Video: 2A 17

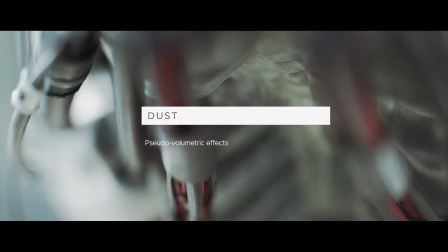(0:00)
Are the fake dust particles a pseudo-volumetric effect or just a seasoning of some kind?
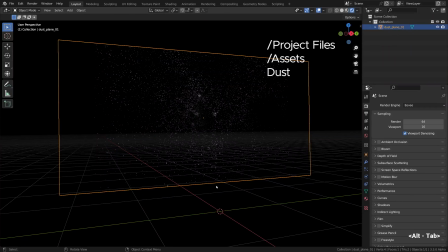(0:06)
Anyway, in the first chapter of this course, we made a good use of the dust 2D planes, so why not reuse it here? I see no reason not to do it.
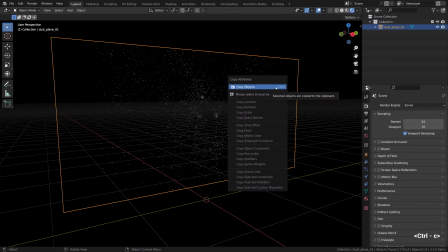(0:17)
As a quick reminder, that's just a transparent plane with a dust texture, sitting and waiting for you in the downloadable resources.
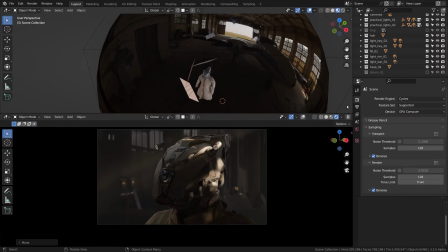(0:24)
I'll just transfer it to our scene and put it into the dust collection. I can feel that my viewport is becoming pretty slow with all the layers we have added.
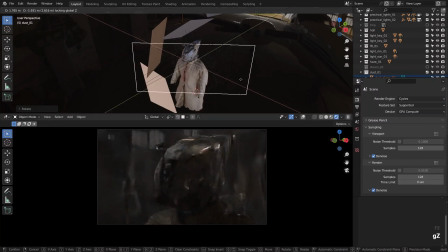(0:39)
It is a lot of transparency and overlapping transparency, which is even worse. It is getting a bit hard to tell what's going on. I hope you're able to see the dust particles though. I think the video compression shouldn't kill it completely.
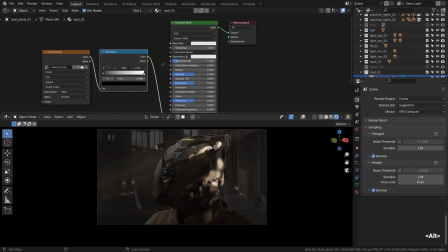(0:57)
Alright, now switching over to the material editor with Shift F3 so we can change the emission color for this material,
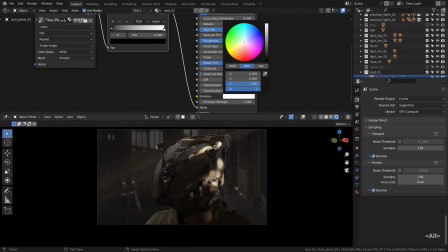(1:03)
as if it reflects more of our sunshine, warmer color, something like that. It's like the elements belonging to the same group or source should probably match in terms of their color.
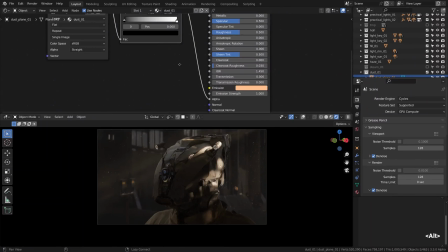(1:20)
The higher intensity bits like these dust modes should also be slightly desaturated as well, I think. At least it's a good practice to be cautious of bright and saturated things at the same time, to make it easier for color management to handle.
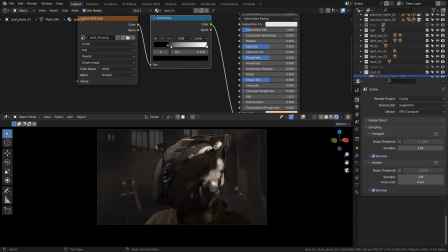(1:34)
I think I want to reduce the amount of dust too, so I'm crunching the blacks in the color ramp. That should do the trick. Well, maybe not as much crunch. And not as much emissive strength at the same time.
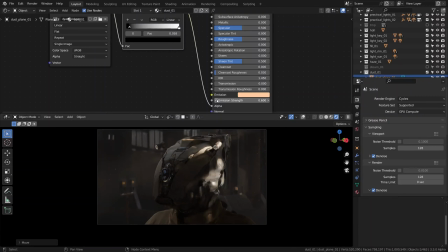(1:53)
It's a little bit hard to tell in the viewport though, to be honest. It'll be way clearer when we render it out.
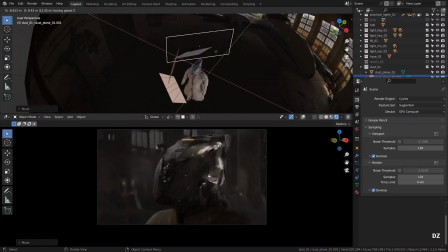(2:02)
To help fake 3D depth, I usually make a few copies of that dust plane. Then some particles naturally fall out of focus, while other are imperfect sharpness, and it's a nice depth cue for us, the viewers.
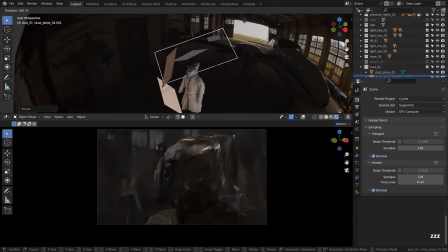(2:18)
Randomizing the first copy a bit by rotating it the other way, like this. Honestly, I can hardly tell the difference yet, but I believe it is there. My intuition tells me it always works. So that's our second dust plane.
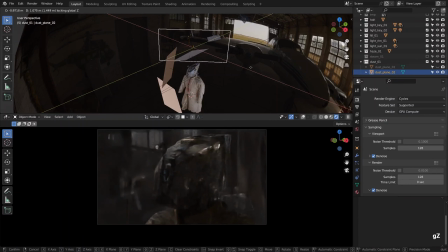(2:35)
Gonna create the third copy though, this time for the foreground.
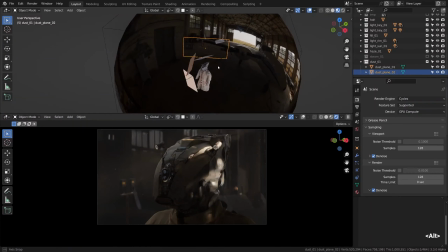(2:41)
So I'm gonna press Shift D now. That will surely get us some bokeh circles. Yeah, can you see that? Probably not, looking at the noisiness in the viewport.
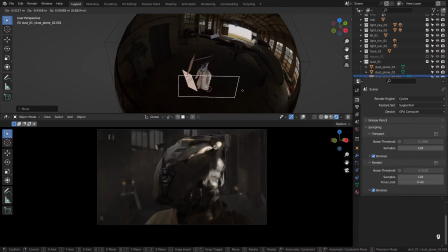(2:58)
See, moving circle. It almost looks like a dirt on the lens or something. That should be a lovely effect once we're able to see it. You know what, let me render it out for you, and we will have a proper look then.
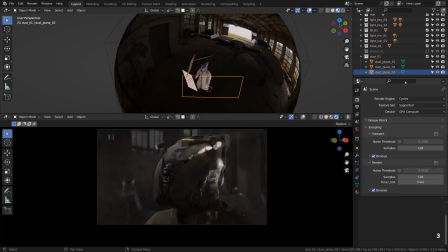(3:17)
Let me first rename this one, Dust Plane 03.
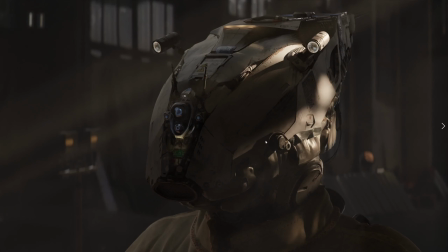(3:26)
Time to sip a coffee and render it out. So that is our dust effect. That is the layer in sharpness. How about the second layer though?
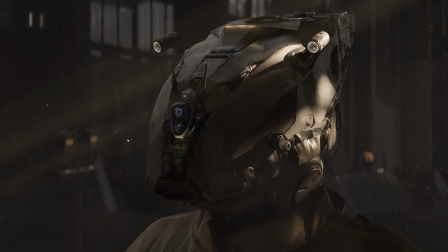(3:43)
Okay, I wonder if you can see it. There is something there, but yeah, minor stuff indeed. The foreground bokeh circles extended vertically due to anamorphic lens squeeze though. That was worth the hassle. As for that anamorphic squeeze, let me plug in the example from the first chapter once more.